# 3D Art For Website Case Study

coins and so I told him okay I got your notes but since we're very far off our budget and we worked on this too much and I know that this is my fault so here's what I suggest I will go and work with you and do the fixes that you now asked for but I will also offer you an alternative version with like a stock photo that I will buy because that's the alternative if we're not going with the 3D that I'm doing, we have to get like a stock photo. And so I will give you those two alternatives. And here's how this turned out.
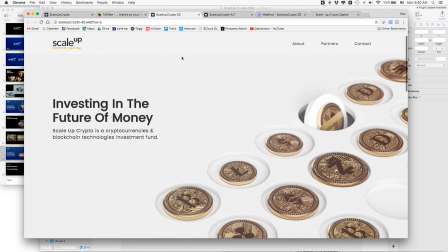So after we've done a few more rounds, those are the coins that we came up with.
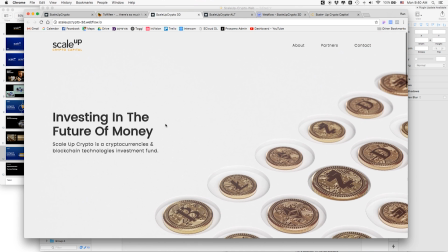What I actually did, let me just show you here.
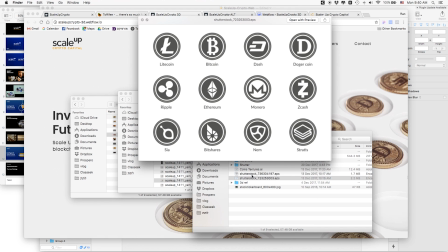I went and got from Shutterstock, they have like this vector of cryptocurrencies coins. each of them has a logo,
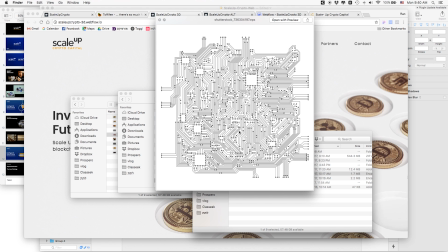but I didn't like the texture and so I went ahead and bought like this digital circuit and created,
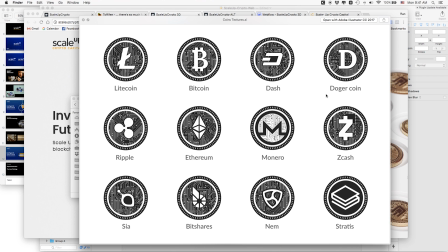kind of changed the textures to look like this, which is kind of the textures that I wanted for the coins. And so I've created all of these textures and I've sent the textures back to Jambo and he created this rendering.
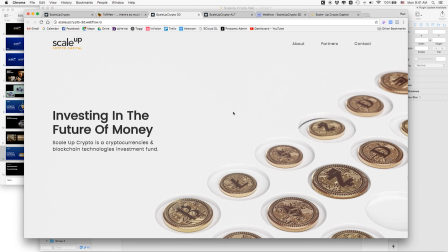The gold looks much more real. Note when when they're like flipping, there's like a very realistic reflection on them and this was, I thought this looked much better. Look at the coins around here. So with this, like suddenly I was saying, oh, this wasn't really good.
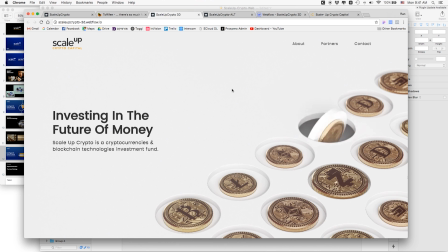This is much, much better. But since I promised them, I will show them an alternative.
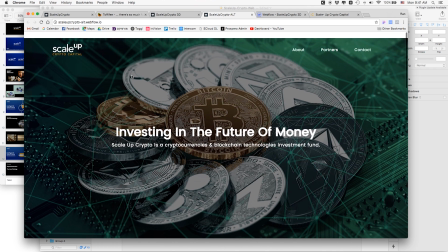I also showed this website, which is again, it's the same website basically, but it's just the header is using like an image I got from Shutterstock.
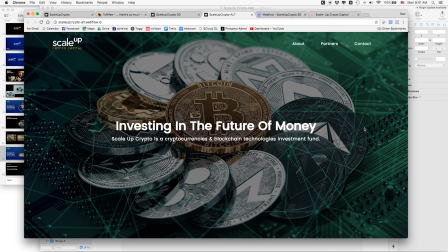I really didn't want them to choose this, but, you know, I had to show them this anyway.
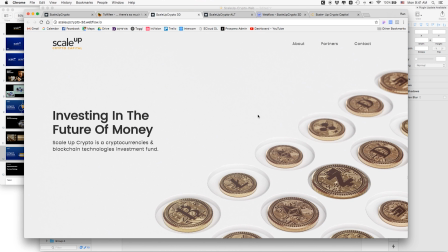Fortunately, when I showed this to them, they loved it. They were like, oh, this actually looks really good. We like this. And so it's been a very, very long process. But at the end of it, I really like how this turns out.
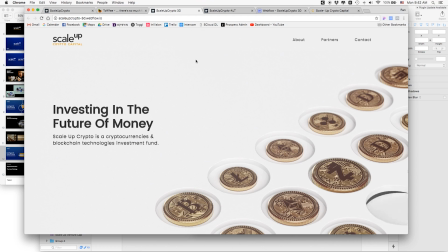You know, I think it's abstract. I think it's very clean. I think it's really telling the story of like we're collecting and switching and we have a lot of experience in the cryptocurrency world.
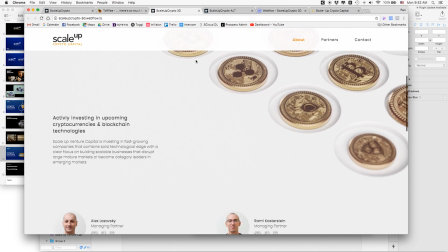Also, I think because it looks so clean and, you know, neat, it gives a professional feeling to them, which I think is what they were looking for.
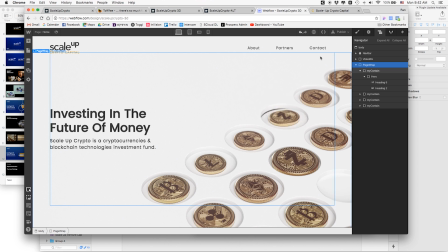I've built the project in Webflow. As I told you, look, it's super, super simple. I only have the navigation, the video bar here, and the page with, you know, the containers. It's really, really simple. It's actually the second website that I'm building them in Webflow. I've built the original scale-up website in Webflow. They're using the CMS, they like it. And so this one was obvious that it's going to be with Webflow. Finished it, moved it over to their account.
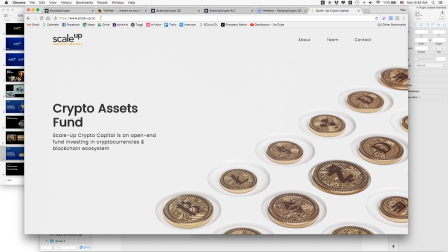And actually, as you can see, they've changed the text a little bit. And this is already up on their domain, which I'm super happy about. They're happy about this. So overall, I wouldn't say it was a fun project because it was very frustrating. Honestly, I don't think that Yambo enjoyed working with me because I didn't allow him for a lot of creative freedom. Every time he tried to do something that he thought might be cool, I kind of told him, no, I don't think the client will like this. And so I feel like he was frustrated with me, not like personally. He was super nice and super professional, but I think that he didn't really enjoy it. I don't think he's like going to end up with, you know, you saw his portfolio. It's got like crazy work. I don't think this work is going to end up in his portfolio. But I really, really like this.